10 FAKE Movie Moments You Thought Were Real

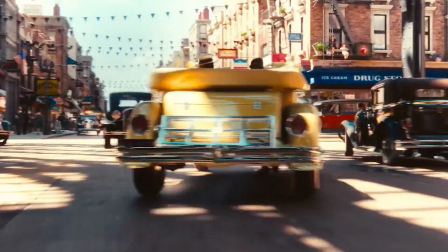249s
For instance, when Gatsby and Nick Carraway rived through the streets, buildings whizzing by, it was all green screen.
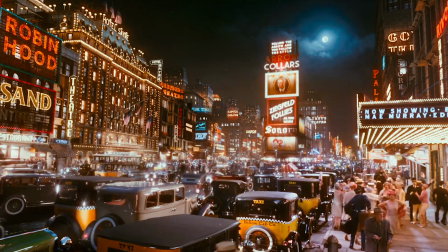254s
They weren't even moving. Another notable moment in Old Times Square, we might know that it isn't real, but it looks so perfect it makes us wonder.
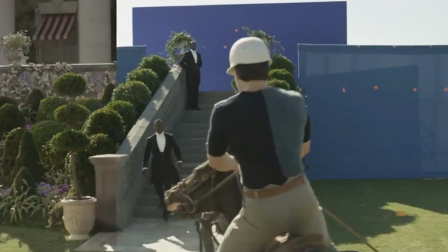263s
That's not all. This film was chock full of green screen and CGI.
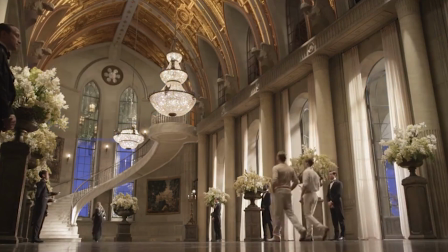268s
Keep your eyes peeled and let us know what you think is fake throughout the ravishing film.
Shame!
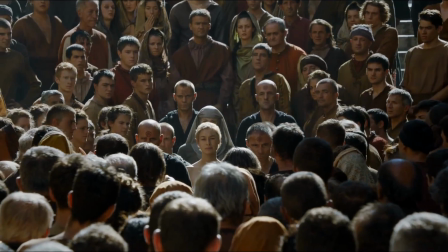275s Shame! Shame!
Not nudists. Shame!
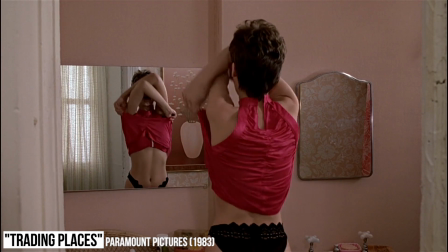282s
Many actors agree to do full nudity for the sake of art.
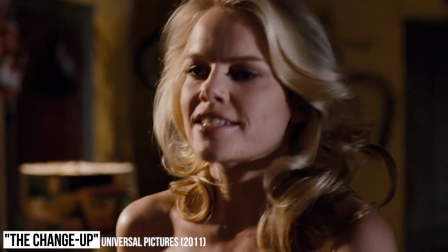286s
However, there are a handful of circumstances where CGI played a large part in making these people look fully naked.
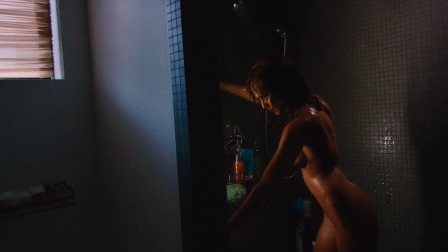292s
In Machete, when Jessica Alba is in the shower, she originally wore white underwear which was removed in post.
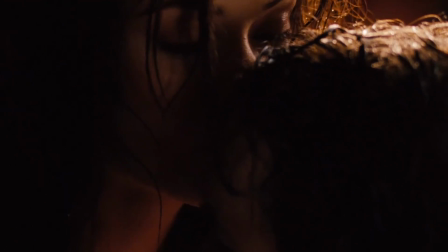298s
In the change-up, both Leslie Mann and Olivia Wilde appear topless, but neither actually did.
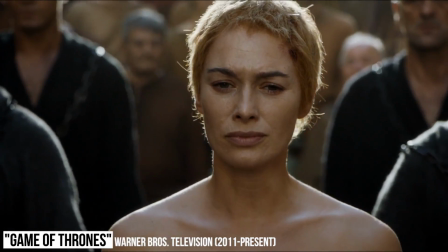304s
In the season 5 finale of Game of Thrones,
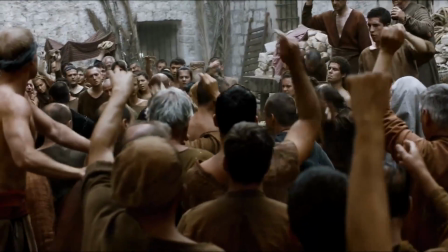307s
they made Lena Headey look naked by using a body double and placing her face over Rebecca Van Cleve's body.
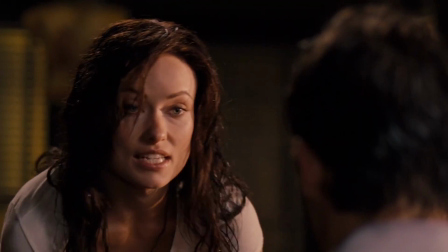313s
So you didn't actually see any of those people naked, but movie magic made you think you did.
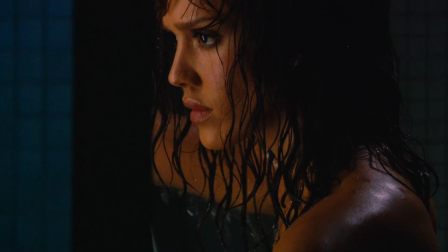318s
Sorry to disappoint.
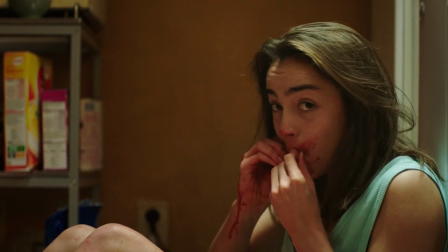Raw human flesh. French filmmaker Julia Ducournau made a film in 2016 called Raw about human cannibalism,
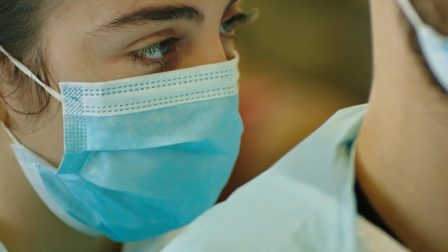337s
which won recognition for its brilliant storyline, which of course included gruesome special effects on bodies.
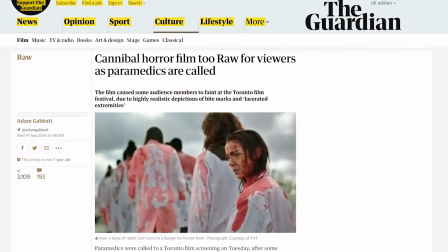343s
They were actually so well done that at the Toronto International Film Festival screening, several people fainted and were treated by paramedics.
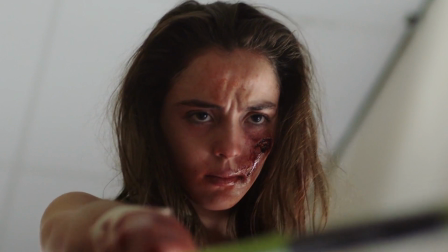351s
Overnight, the film became a global horror sensation. Ducournau says about the special effects that she always favors on-set effects that can get touched up in post, but she never uses CGI alone.
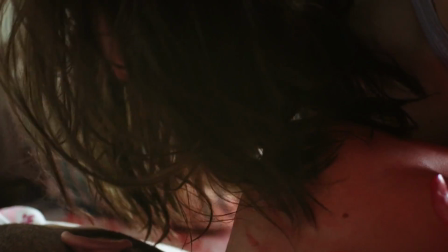363s
Maybe it was the grotesque half-eaten leg or the cut-off human finger that made people faint.
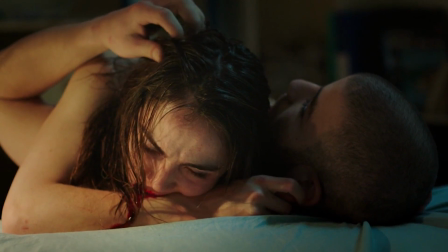368s
Either way, these tricks worked so well, they tricked us good.
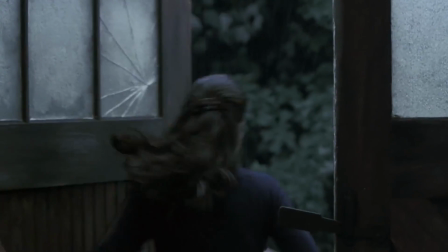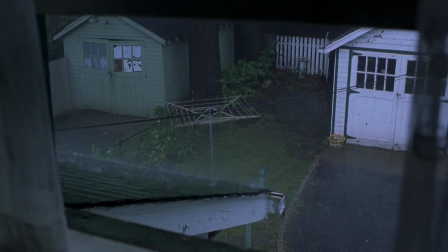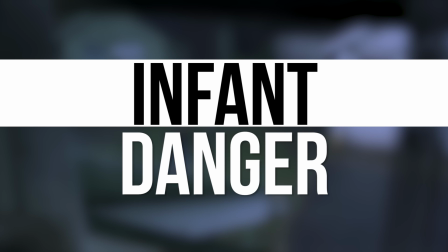382s
Infant danger.
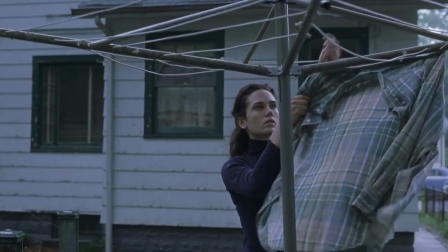383s
In Ron Howard's Oscar-winning film A Beautiful Mind, there is an incredibly disturbing scene where a baby almost drowns in a bathtub.
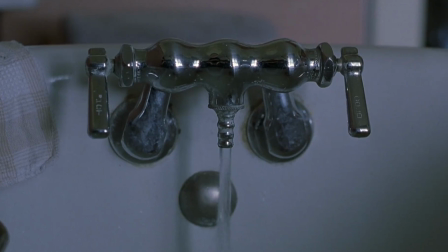391s
It looks so real, our visceral instincts make our stomachs clench.
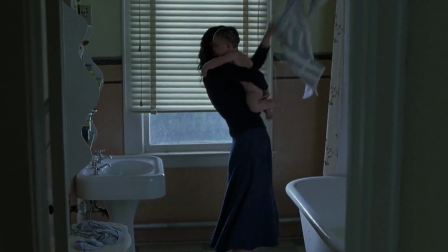396s
The baby is saved in time, but we wondered if that scene was shot for real. The use of CGI made the baby drowning appear anything but fake.
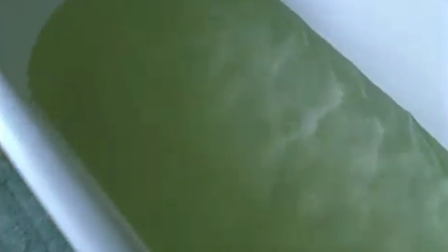404s
The cinematographer shot the water in the bath, followed by the baby in an empty bathtub.
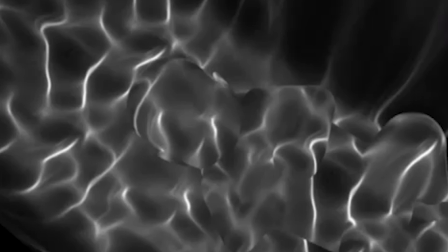409s
They placed the two layers together to make it look as if the baby was in the water without ever putting the infant in harm's way.
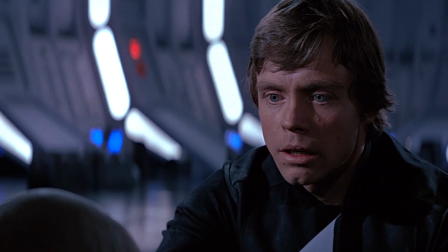417s
This one was too close for comfort.
Leave me. No, you're coming with me.
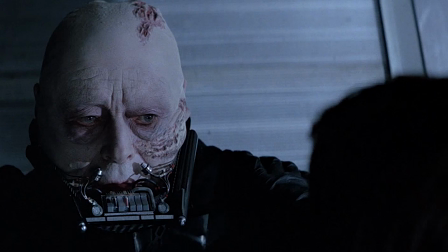424s I'll not leave you here. I've got to save you. You already have.
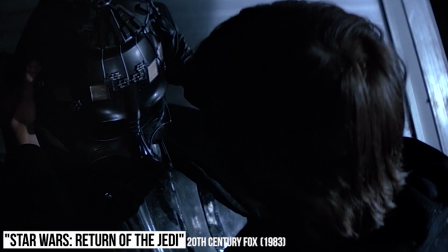432s
To eyebrow or not to eyebrow? Okay guys, we need to have a real serious chat about Darth Vader's eyebrows in Star Wars Return of the Jedi.
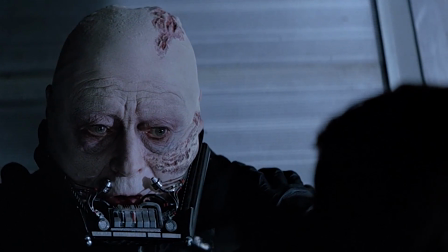440s
Hate to break it to you, but he has no eyebrows. What? You exclaim in shock?
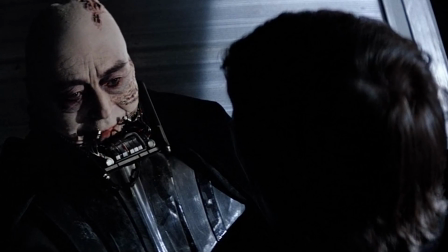445s
Let us explain. George Lucas had Vader's eyebrows removed because in Revenge of the Sith,
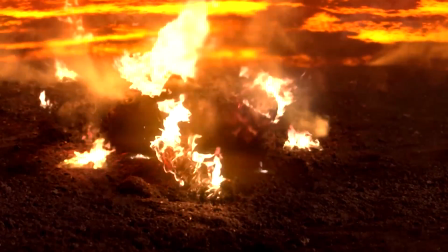450s
Vader practically has his whole face burned to soot after he caught fire from the lava following Kenobi taking him down,
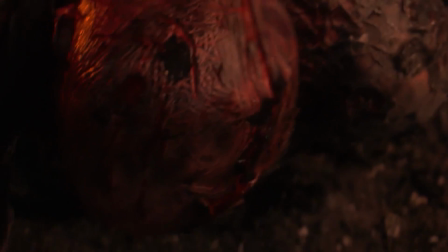456s
which would have definitely included crisping of those luscious brows. And there is no way they were growing back after that.
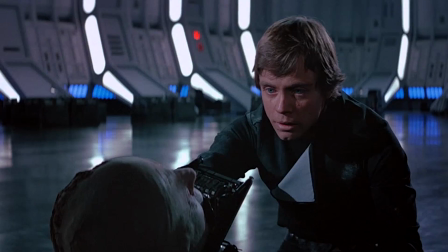465s
So they were removed in CGI to stay true to the story. Wow, Star Wars, you little geniuses.
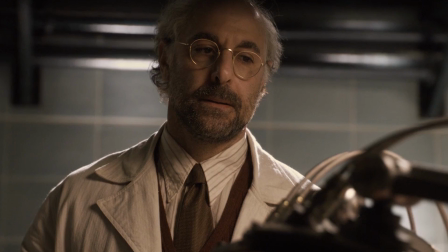475s That wasn't so bad. That was penicillin.
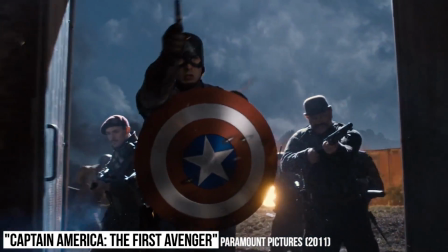481s
Small to big. The hunk, Chris Evans, played the title role in 2011's Captain America: The First Avenger.
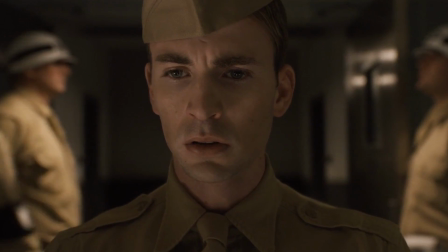489s
When Steve Rogers transforms into Captain America, he goes from a tiny, scrawny dude to a muscular, strong soldier.